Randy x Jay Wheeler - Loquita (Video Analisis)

Bueno, saludos a todos, José Javi Ferrer aquí. Y hoy vamos a hacer otro video análisis. Randy Nota Loca featuring Jay Wheeler, Loquita.
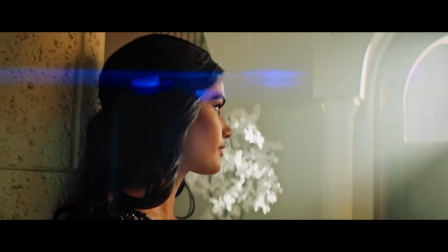Una de las canciones que pegó en el pasado de Randy la hizo esta vez con Jay Wheeler y volvió a todas las muchachas locas. Y gracias a Dios que me llamaron para ser el director del video. Hace tiempo no hacía un video con Randy. Randy, pues los conozco desde el tiempo que yo hacía música. Para los que no saben, yo era antes productor de música. Randy venía desde Carolina, 2 horas de distancia, para hacer música en casa por $100, $50, hasta gratis.
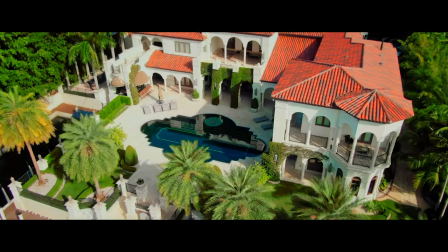(0:35)
Y vamos a empezar aquí hoy. Esas tomas al principio fueron con el DJI Zoom.
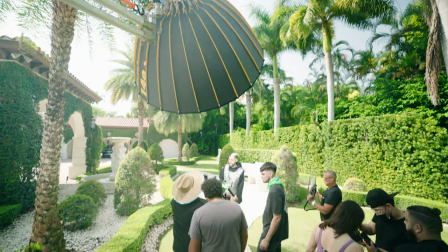(0:40)
Y pues nada, el video tiene un vibe así bien clásico, bien elegante, colores bien encendidos.
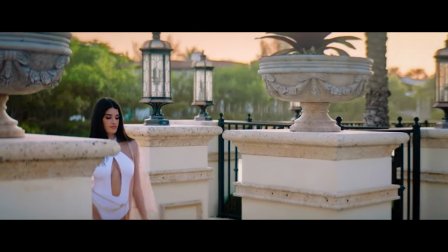(0:47)
Ellos se ven bien limpios, las modelos caminando. La verdad que pues gracias a Dios el video ha gustado mucho. En esta escena aquí teníamos una HMI 6K. Quedaba por acá atrás, está escondidita, está por acá. Y le daba a ellos, y si ven, adicional de que ya teníamos el sol dándole un poquito, pero en esta área donde ellos estaban como tal no había sol.
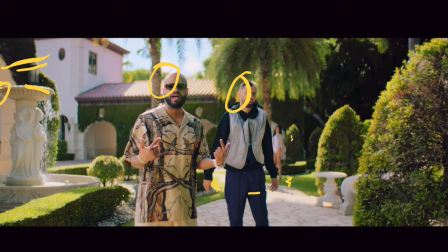(1:07)
Si ven, le dan aquí y le da aquí. Ella sí está casi en sombra y el sol está por acá atrás. De frente teníamos la Breeze, la famosa Breeze que usa mucha gente, y creo que tenía una difusión y le está dando bien duro a ellos en la cara. Y pues el resto es running, para atrás, para adelante. Yo usé mucho el Segway, como ven aquí en estas tomas. Jay Wheeler de cerca, claro, lo cuidamos mucho, le pusimos difusión para que se vea bien, para que el sol no estuviera encima de él.
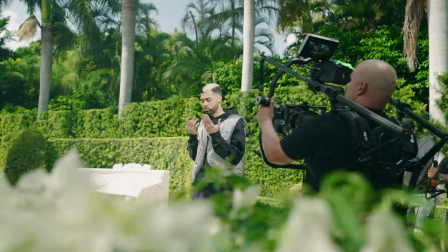(1:34)
Las tomas de movimiento de cámara, mucho movimiento de lado a lado, ahí sí ves Segway.
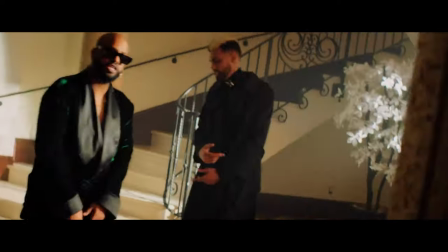(1:39)
Aquí adentro comenzamos, si vieron la transición que hizo Josh Papi, en esta parte de interior aquí,
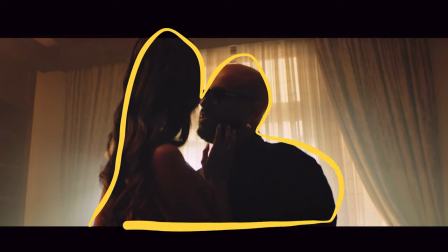(1:44)
viene siendo como silueta, lo ve a ellos que están oscuritos, bastante oscuros. Pero afuera está la Breezy, dando para adentro nada más. Y aquí hay una luz Sky Panel bien suavecita que le está dando para que le dé a Randy en la cara aquí.
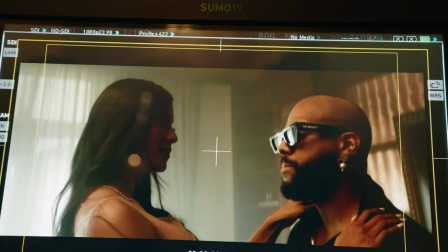Tenemos algo que se llama haze, no máquina de humo. El haze hace que el ambiente se vea, que este humo aquí, si tú miras bien, esto le da un ambiente ambiental y eso se ve bien cinematográfico, lo usan mucho en las películas, lo usamos en videos musicales siempre. El haze, si tú estás en un cuarto así y pones humo, se va a ver las tomas diferentes porque el humo tira demasiado humo y algunas se ven mucho humo, algunas no se ve el humo,
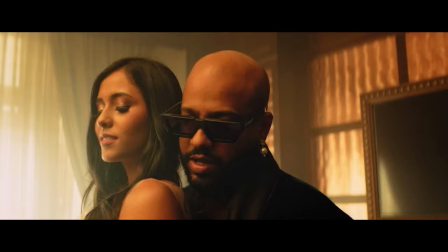(2:27)
se desaparece. El haze hace que todo se vea igualito. Y pues interior, tomas del lugar, detalles.
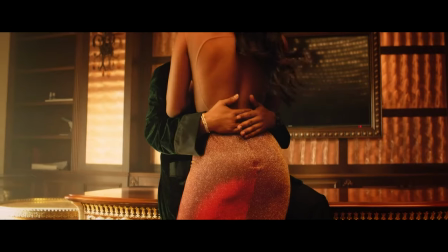(2:35)
Ellos dos abrazándose las manos de Randy, como pueden ver ahí. Si miran bien, también a veces uno no usa luces.
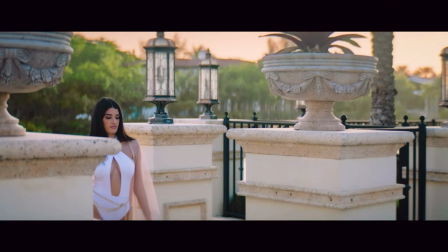(2:40)
En algunas partes uno está apurado, como en esta aquí, y no usamos luces. La nena viene entrando y pues solo movimiento cámara. Ahí hay algo que se llama el Magic Hour. Si miran bien arriba, se ve el cielo, el Magic Hour, que son como de 5 a 7, de 6 a 8 de la noche, que un horario que ni necesita luces. Mira cómo se ve ella, rostro todo iluminado perfecto. También para apuro, a veces uno viene y vamos a grabar, y grabas tomas de ellos, grabas detalles,
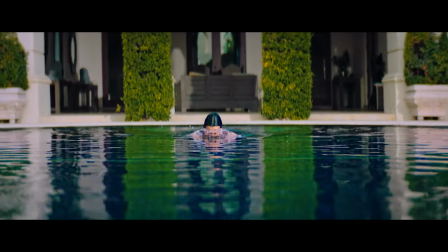(3:06)
grabas la estatua, grabas el techo, esta nena nadando y después el dron encima de ella.
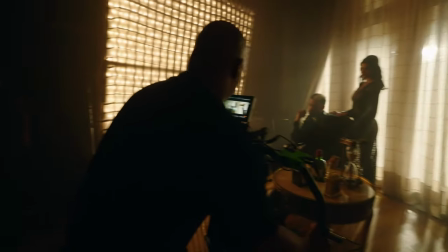(3:11)
Después de eso cogimos a Jay Wheeler con la muchacha que era su modelo en ese momento y pues lo pusimos en el mismo cuarto donde estaba Randy, pero de otro ángulo y se ve bien bonito.
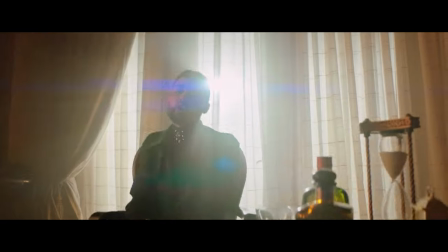(3:20)
Mira lo clásico que se ven ellos, la vestimenta, todo, todo bien planeado.
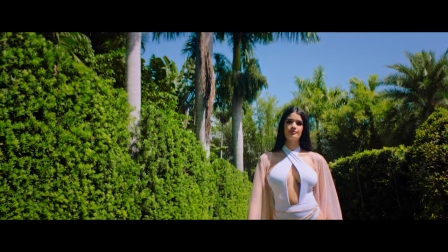(3:25)
Y la nena, la vestimenta de ella también tiene que ver mucho. Porque, por ejemplo, en esta escena, yo hablo de esto mucho en el curso de nosotros. Si quieres, un entrenamiento gratis de 30 minutos, abajo hay un link para que, oye, chequees cómo es nuestro curso y cómo es la vibra.
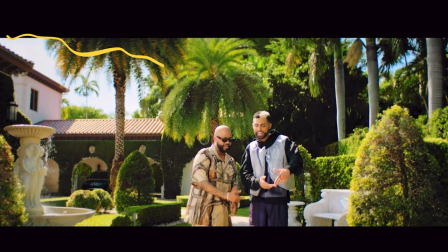(3:39)
Pero en el curso de nosotros yo hablo mucho de esto, de cómo yo lleno. La escena está llena, ¿ves? Que no hay casi nada vacío.
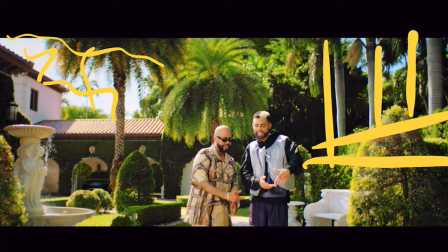(3:44)
Árboles aquí, miren esta línea para acá. Aquí vienen líneas para acá, ¿me entiendes? Líneas. Y pues, ¿qué pasa? Pues sí tuve que irme un poquito alto a ellos, que se supone que yo esté un poquito más acá.
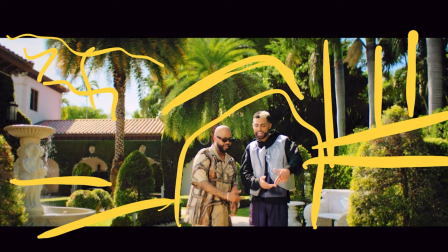(3:55)
Pero aquí se me está viendo un poquito algunas cosas que teníamos, unos equipos, unas cosas para, porque ya estábamos moviéndonos. Pero la escena siempre llena. Eso ustedes lo ven mucho en las películas de Michael Bay, en Bad Boys, que siempre está llena la escena, no vacía.